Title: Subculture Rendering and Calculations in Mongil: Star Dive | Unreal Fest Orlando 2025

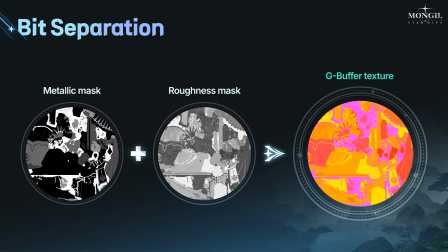The basic concept is split the bit usage within a single texture to store two sets of data. This allows me to pack more information into the G-buffer without the need for tedious work or increasing the number of G-buffer texture.
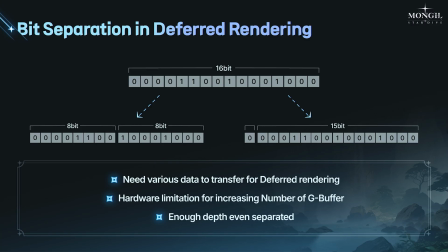For example, a 16-bit texture consists of 16 binary digits, each being either 0 or 1. If we use all 16 bits for a single value, we can represent up to 65,536 levels of precision.
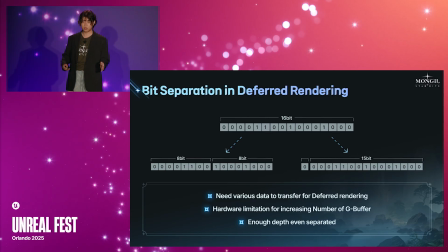But in many cases, we don't need that much. Instead, we can split the 16 bits to store multiple types of data. For example, by dividing it into 8-bit segments, we can store two values with 256 levels each. or if we split it into one bit and 15 bits, we can store one boolean flag and another value with 32,768 levels of depth.
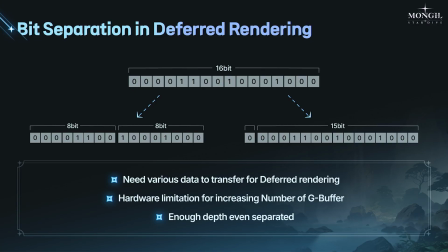In this way, we can make more efficient use of G-buffer storage without increasing memory usage or adding extra textures.
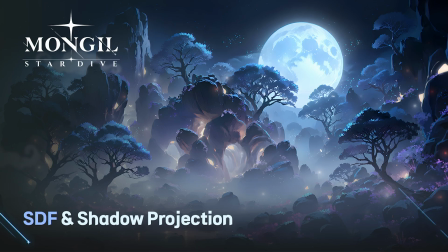In the next chapter, we'll talk about SDF, Sign Distance Field and Shadow Projection.
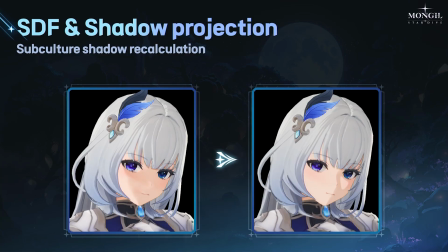The reason we use SDF, Sign Distance Field, is that physically accurate shadow calculation often fail to produce aesthetically pleasing results,
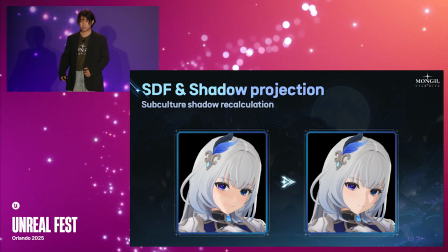unstylized character faces especially. This is because character models, especially faces, tend to have complex depth, while the shadows we want are usually flatter and more toon-like.
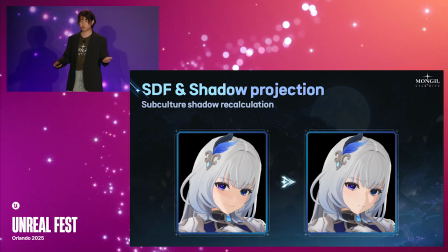To solve this, I added SDF-based shadow projections specifically to the character's faces, allowing for clean, stylized shadows that better match the intended visual style.
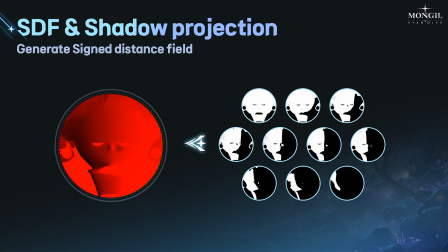Many of you are probably all familiar with how SDF works, but I'll briefly go over it for a better context. The idea is to prepare textures that represent the shadow intensity across the character's face,
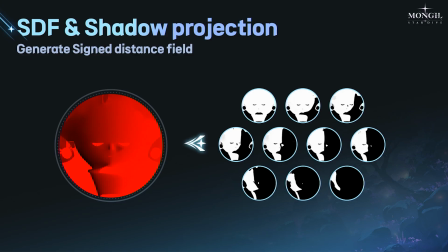essentially capturing how much shadow each area should receive. Then, we compress this data into a single texture similar to how a height map works.
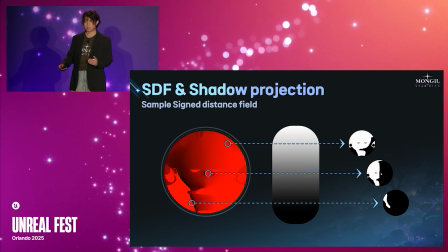Then, by reading and projecting the shadow intensity based on the face normal and light direction, we are able to achieve smooth and stylized SDF-based facial shadows.
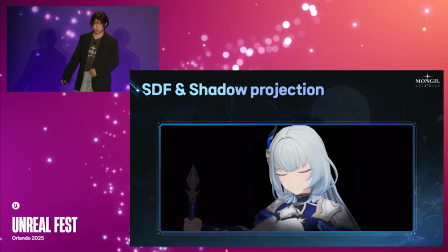So, the result looks like this.
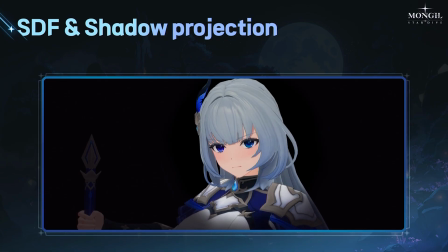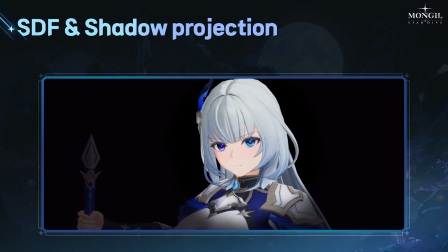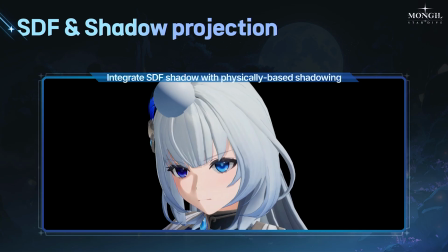And since we are using a deferred rendering pipeline, we needed to combine this SDF shadow with the physically based shadow calculations. After merging the two, we get a stylized yet visually consistent shadow.
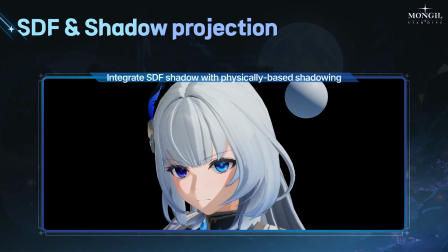Even in areas where standard shadows would typically break down.
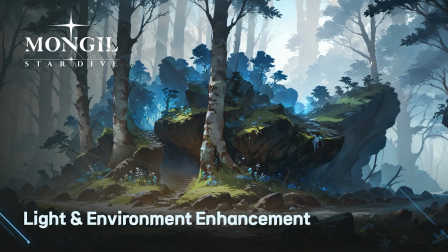In the final chapter, we'll take a look at additional light enhancement techniques and environment enhancements.